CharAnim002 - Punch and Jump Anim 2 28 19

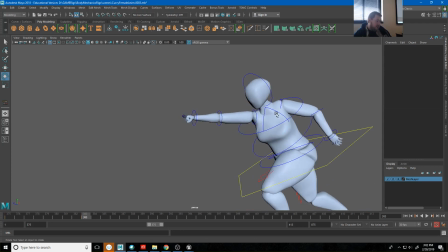(12:24)
So I'm going to try to get a little bit cleaner of this line of action going through her shoulders.
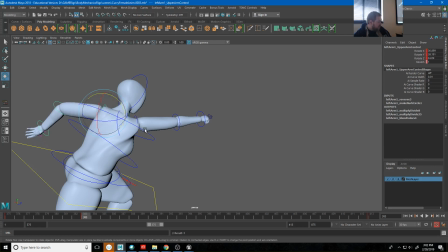(12:35)
And what that's also going to do is it's going to feel like a single line that's pushing that.
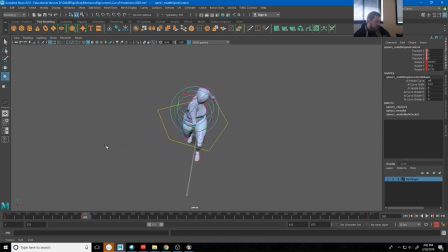(12:42)
So we get something like that. That's got a little bit more energy to it. Her arm's kind of off there again. Let's move it back over to here. There we go.
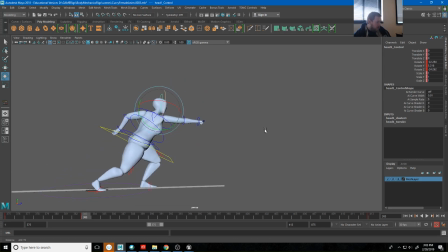(13:01)
And then I'm going to have her sort of look up at what she's punching just a little bit more. So just something like that, that's just feeling better to me, right? Maybe curl her forward just a little bit more into that.
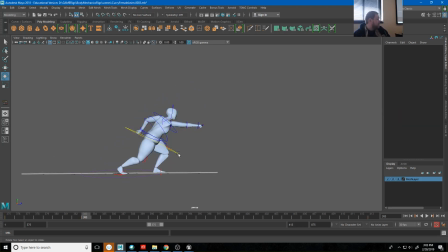(13:21)
Now, again, like I'm happy with this pose, but it never hurts just to continue pushing.
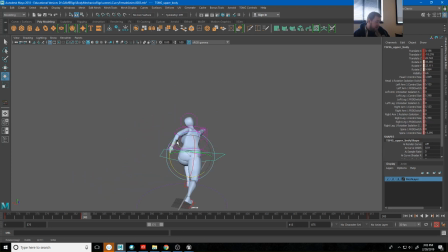(13:27)
Like just see if it gets better, if it gets worse. Eventually you're going to get to the point to where like right now I feel like maybe she's punching a little too low, and so I go ahead and go back.
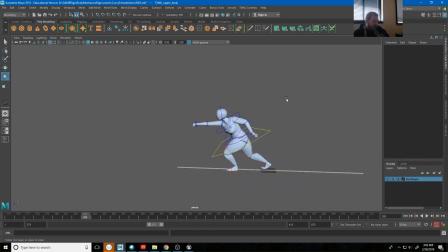(13:37)
But I'll go ahead and stop there. And so just to make sure, I'll set a keyframe on everything, hit S, and so we should be able to see that punch now.
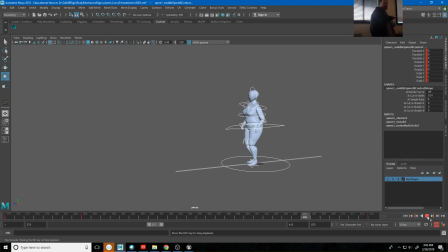(13:55)
So this feels weak, right? Even though we got this really strong punch pose, it doesn't feel like it has a lot of energy behind it. And in all honesty, that's because there is no anticipation yet.
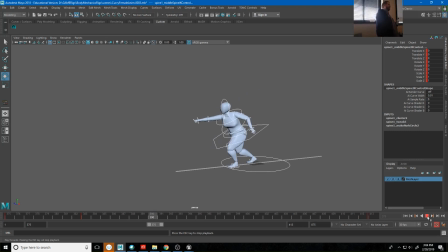(14:12)
So in order to get this, like just if you were to try to punch something like this, you're kind of just like you're just kind of like reaching your arm out, right? And that's not the most efficient way to drive all of that energy forward. So what I'm going to do is I'm going to anticipate,
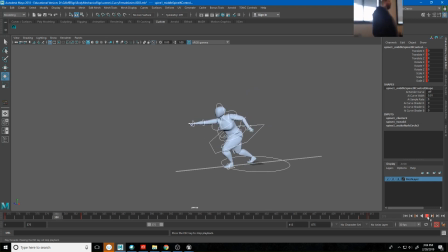(14:29)
I'm going to lead this motion with her hips, with her lower body, have her sort of stepping forward and like her lower body moving forward first. And then I'm going to twist her torso back and get that line of action leaning back with her arm pulled back.
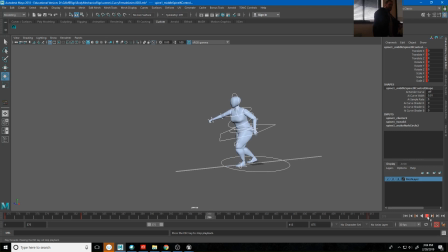(14:48)
And we're going to get a bigger spacing in the distance that her arm travels in that punch. And I'm going to do all of that in a breakdown that really heavily favors the last pose.
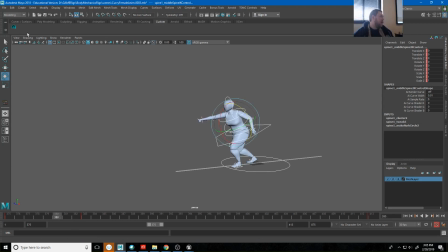(14:59)
All right, so if I just go all the way to like maybe 3 frames before, like that, I'll select everything and hit S. And then
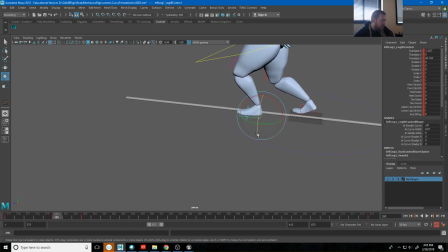(15:10)
just to kind of correct some of this, I'll make sure that foot is actually at the end pose. So I'll copy that from 383, hit S. And so you see now that foot kind of steps forward right there. I maybe will go ahead and roll it back on the heel just a little bit.
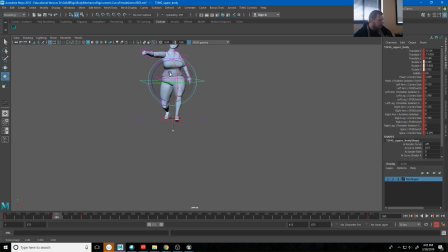(15:31)
And then here I'm going to sort of pull her back a little bit, like this. And I'll start doing the same with her spine. Sometimes I get to this point and I'm just like, all of these spine controls, I've wiggled them around so much that like she ends up in this like distorted mesh.
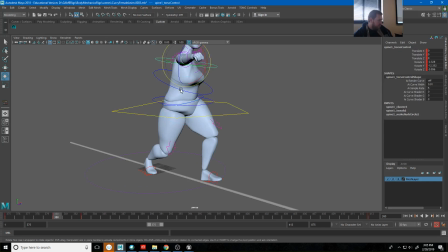(15:49)
So this is where I can go through, select all of these and zero them out and get her back to a little bit of something that seems reasonable.
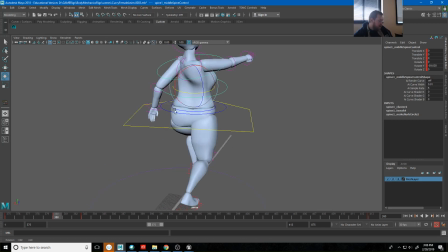(16:07)
Now again, I'm going to twist her back here. I'll still go ahead and reach a little bit with this hip control.
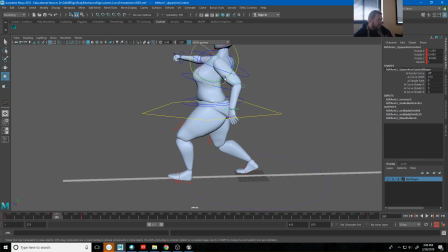(16:18)
Twist her back. Maybe put this arm forward just a little bit.
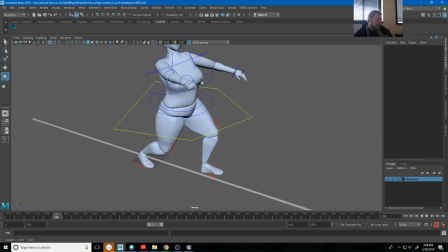(16:26)
Continue to pull back. But here's where this is interesting.